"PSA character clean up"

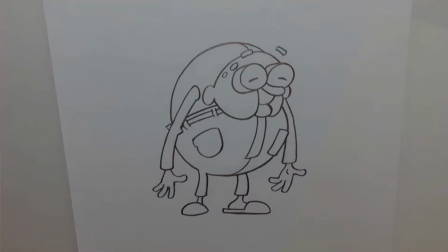One rough, and then going over and cleaning that up.
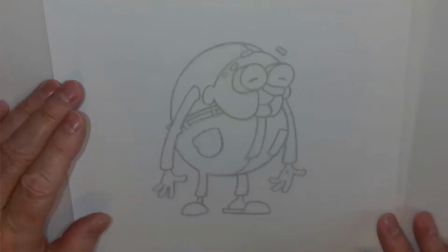So again, how many ways you have to. So I'm going to use tracing paper. Again, you can use the light and another piece of paper.
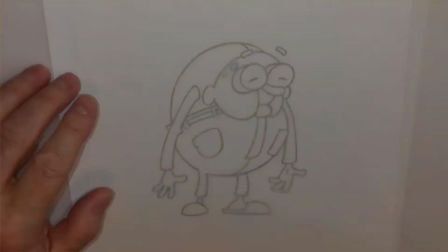Again, I can turn that on, but I have this tracing paper, so I'm going to use it.
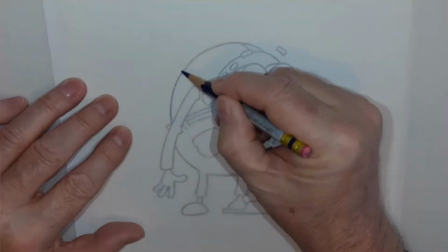So I'm going to use the same method did before when going to try a back view.
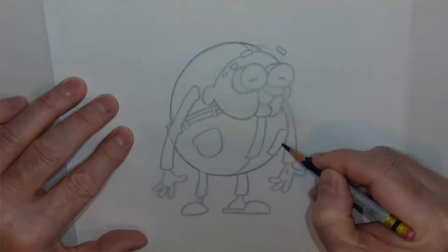Is for volume and such, I'm going to trace over the silhouette
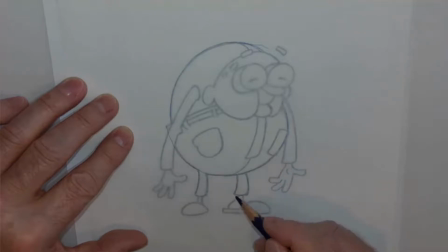so that we can take a look at positioning, sizing, everything with it, with the character.
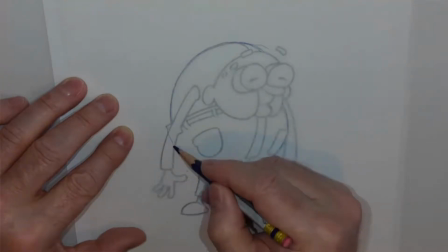So here I'm just gonna bring,
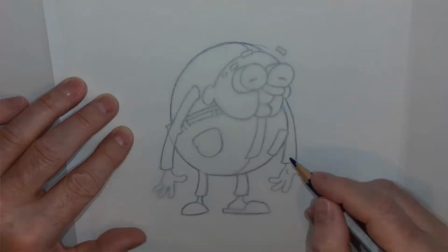I'll rough them in for now and then see how I'm gonna work all this. I think I gotta change some of this around, which we'll go over,
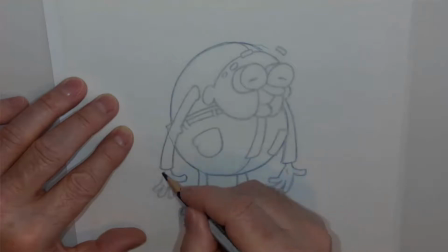but this is just a good start to be able to base a three-quarter back view on.
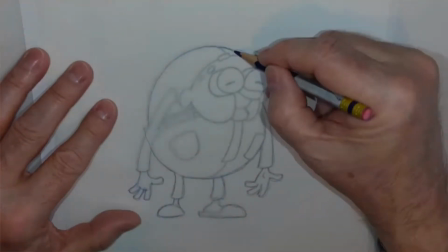So there we go. Hang on. So I've got to guess where the back of this character is going.
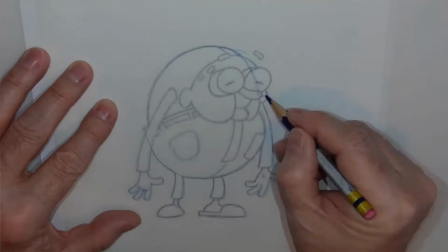And if this comes up, it'd be coming out here somewhere for that belt.
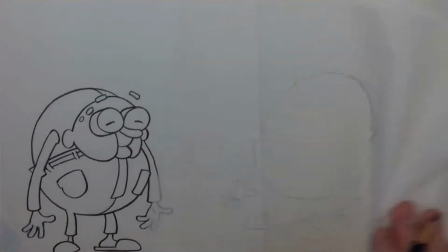So here we go. So I kind of got that. And I'm leaving the head out for now. So let me put it in because I think I'm gonna change that, because I think the
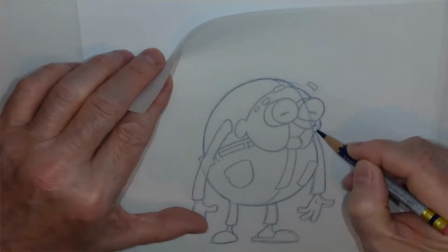silhouette on this isn't too interesting to work out.
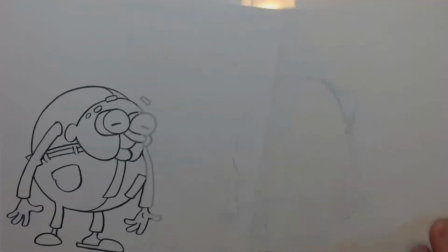So these are decisions we got to make that are going to be creative to sort this out.
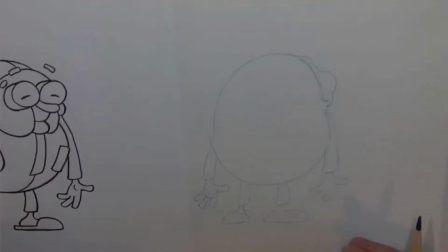Okay. So one of the things I'm going to do from the angle from this view,
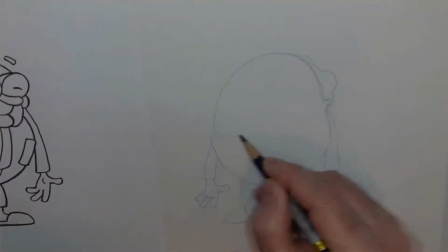I want to start working on what the back would look like.
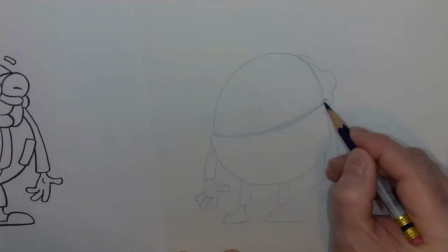So I'm going to bring this down a bit, and then figure out that I've got this belt.
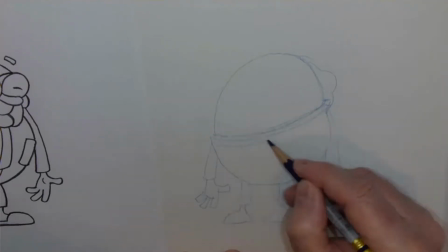It's going to come around.
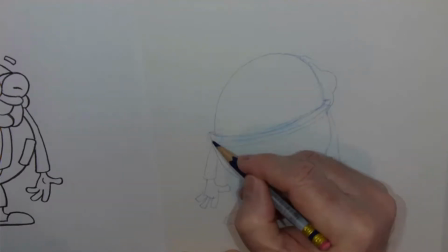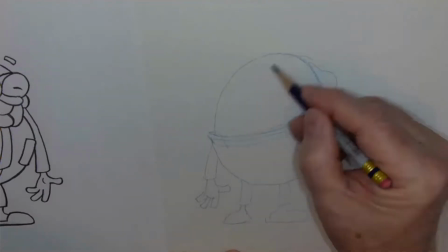Figure out that again. Yeah, I want to have that three-quarter.
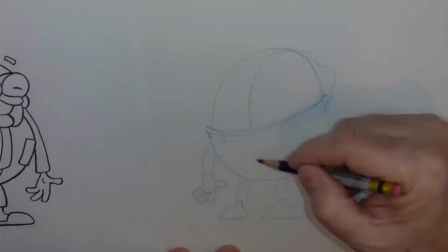I got that seam on the shirt coming around, and I have that seam I established on the pants too.
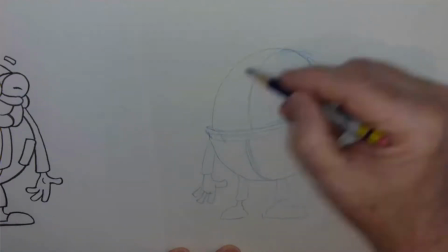So there's all that kind of three-quarter, you know, think of that ellipse going all the way through, and then finding where that
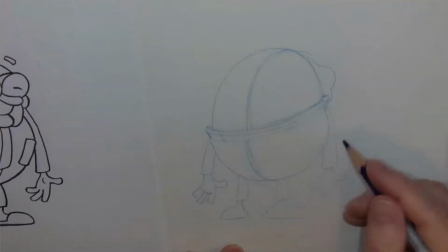three-quarter line might come in. Pockets.
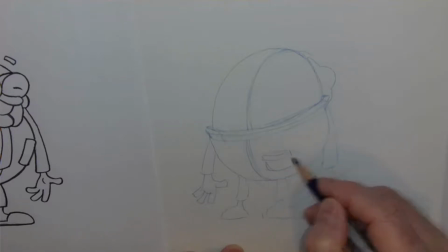Again, I want them to look like they're following the line of the
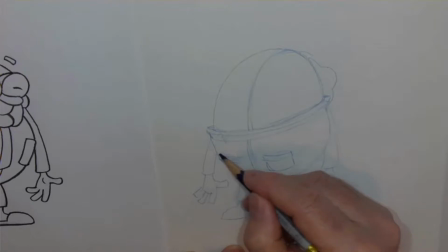spherical shape of the character and the pants there. So I'm trying to work out what that pocket would look like coming around.
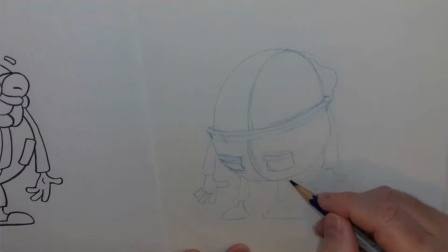And yeah, kind of got the legs. Here, what I'm going to do, I'm going to shift this leg over a bit from what I had, and then try and work out how that foot would look from a three-quarter back view.
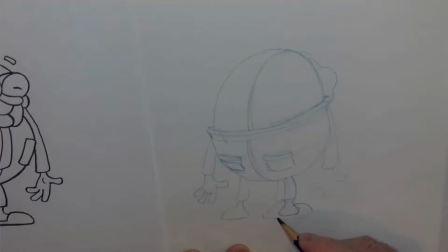Because here's that slipper part coming around like that. Okay, I'm working rough, but basing it on that three-quarter front silhouette, I can
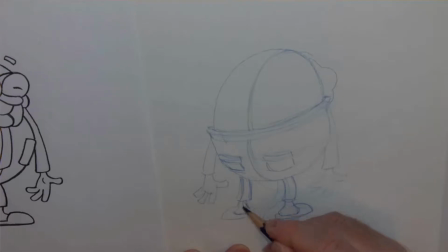hopefully get kind of close to what the three-quarter back would look like and being as accurate as possible. And so this one again is going to be, gotta figure out where's this slipper going. Again, I want to change the direction so he's looking solid on the ground.
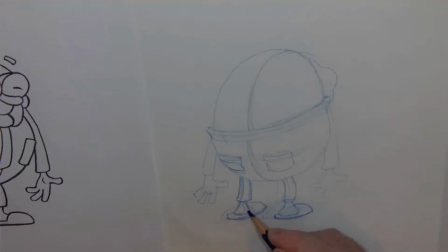Now I'm doing it from my generic pose angle that I was doing my design on, but at this stage you could actually be doing it
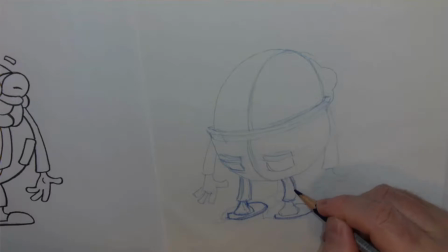based on, you know, what your performance is from your storyboard.